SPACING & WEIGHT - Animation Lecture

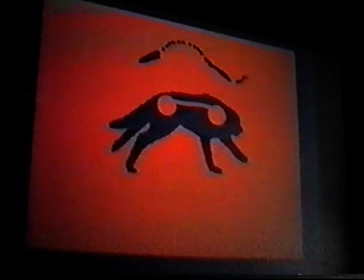(45:00)
chest, and then another flexible neck, and then another very stiff brain case. And so if you can utilize those elements, use the stiff part like a bouncing ball,
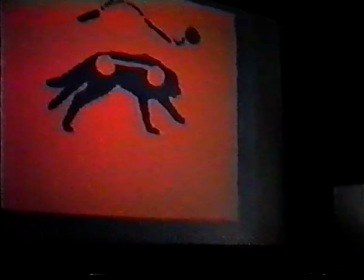(45:11)
with the spacing, and make sure your spacing is excellent, and then get everything you can out of the spine, you'll get a very, very powerful scene. And it's important that the spine is actually almost the second thing you want to work on, because it determines the force of the action. Because you want to make sure that that spine, is going from, in this case, straight, if you look at the animation, to, in this case, your squash.
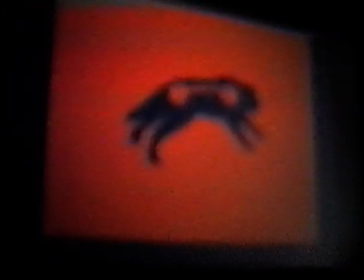(45:37)
You want to make sure you're doing a definite change of shape from straight to curve, straight to curve, straight to curve.
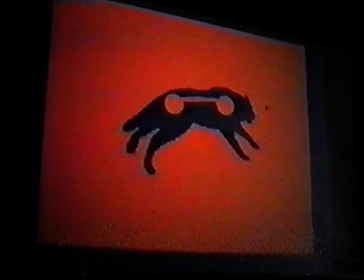(45:44)
Again, if you don't sort those things out, your animation will have, again, the curse of live action on it, or be weak and middle of the road. Let's just go here to a walk.
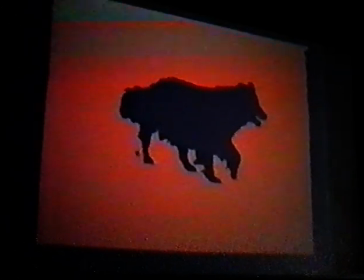(45:58)
Now, by far, the walk is the most difficult thing, because it's slow, and you can all
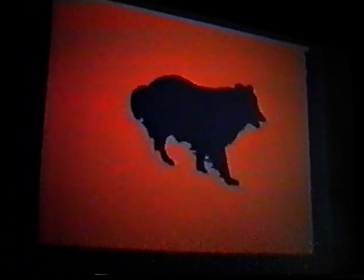(46:08)
the technical inaccuracies show up, and also because it's got a very sophisticated bouncing ball.
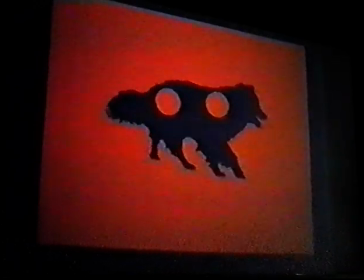(46:19)
You see, the bouncing balls are firing off at different times, and
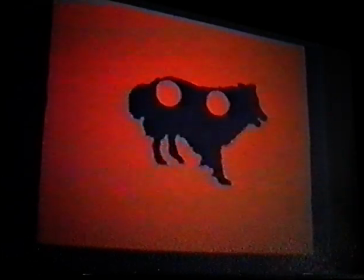(46:29)
it's crucial that you get that to work and get the offset quality to that, or else the whole walk starts to fall apart. I'm sure Christoph and Jeff have talked in greater detail.
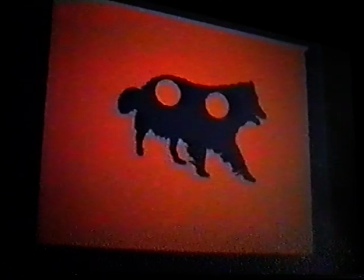(46:39)
I won't go into the analysis of what foot hits when, but that's something you can actually just get out of a book. What you can't get out of a book is the ability to give it life and weight.
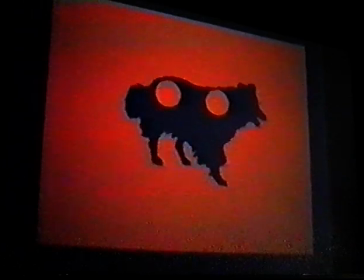(46:55)
But the one small thing before I end that I wanted to
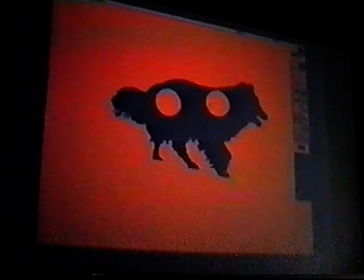(47:00)
point out was that given a walk like this, it's more important, the more subtle the action, to give it more animation by giving it follow through. And the best thing you can do for a dog is to sorry, I'm just trying to find my way into this new file here. I'll go back to the live action here.
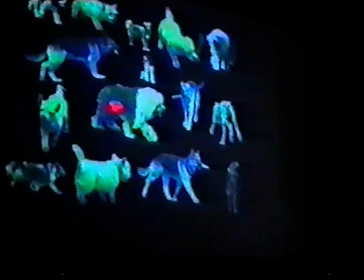(47:28)
The best thing you can do is a tail. And tails are important on dogs because it's real easy to make them look like cat tails if you bend them too far.
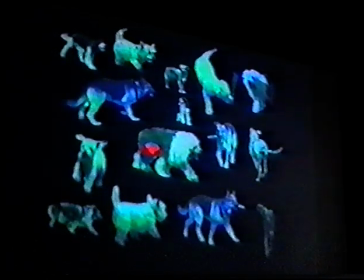(47:37)
You have to remember that most dog tails are fairly stiff things, and they tend to want to only curve up.
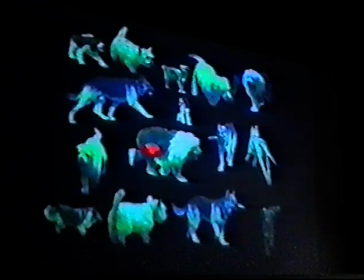(47:42)
They don't tend to curve in reverse. They don't hyperextend like a cat's does.
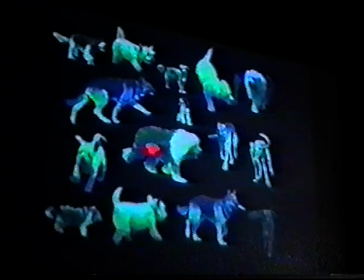(47:48)
And they certainly can't do an S-curve thing. I've noticed that foxtails can do that, but dogs tend to be stiff and upward swinging like that.
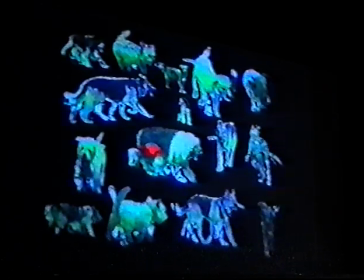(47:57)
And where that gives you problems is in perspective,
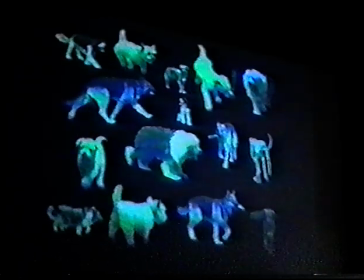(48:03)
because as a dog tail goes away from you, it tends to not look like a dog tail.
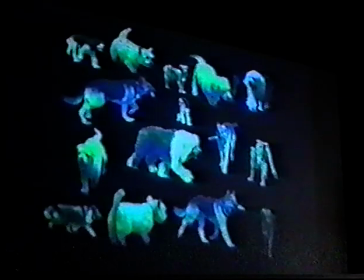(48:07)
It just tends to disappear into a stump, and you have to fight yourself to not draw a dog tail constantly looking like a dog tail,
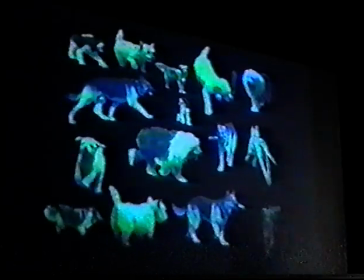(48:15)
or else then it looks like it's wagging up at an angle. You know what I mean? You have to, as it goes away from you, it turns into basically a stump, and you can see that pretty clearly. Say up on the top left-hand corner, you can see this guy's waving his tail fairly aggressively, but you're going through some pretty ugly drawings there.
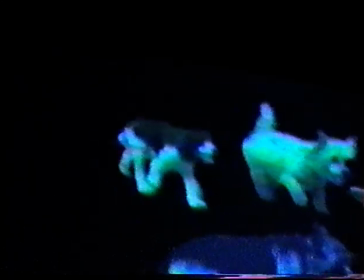(48:37)
You have to make a drawing that looks wrong, basically, to make it look right in motion.
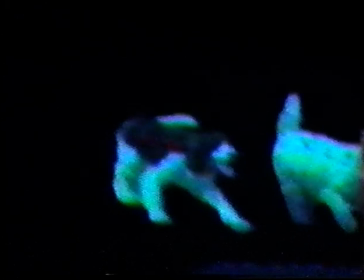(48:43)
And it only really reveals itself as a full tail once during the cycle.
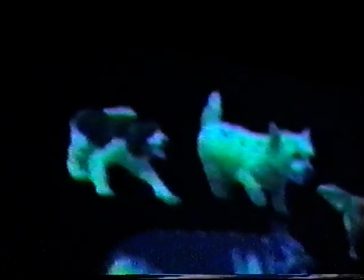(48:50)
If you look at some of these guys, most of them are not hyper-extending with even
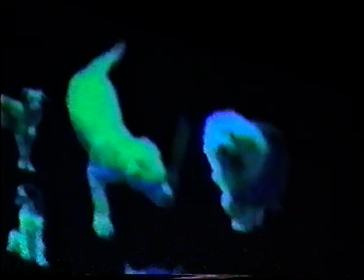(48:58)
this Dalmatian down here in the corner, right there.
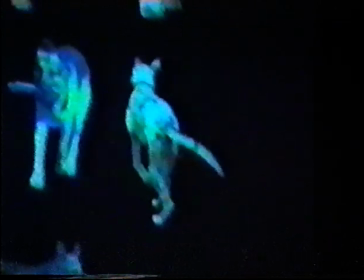(49:04)
His tail tends to go backwards on itself, but not too far.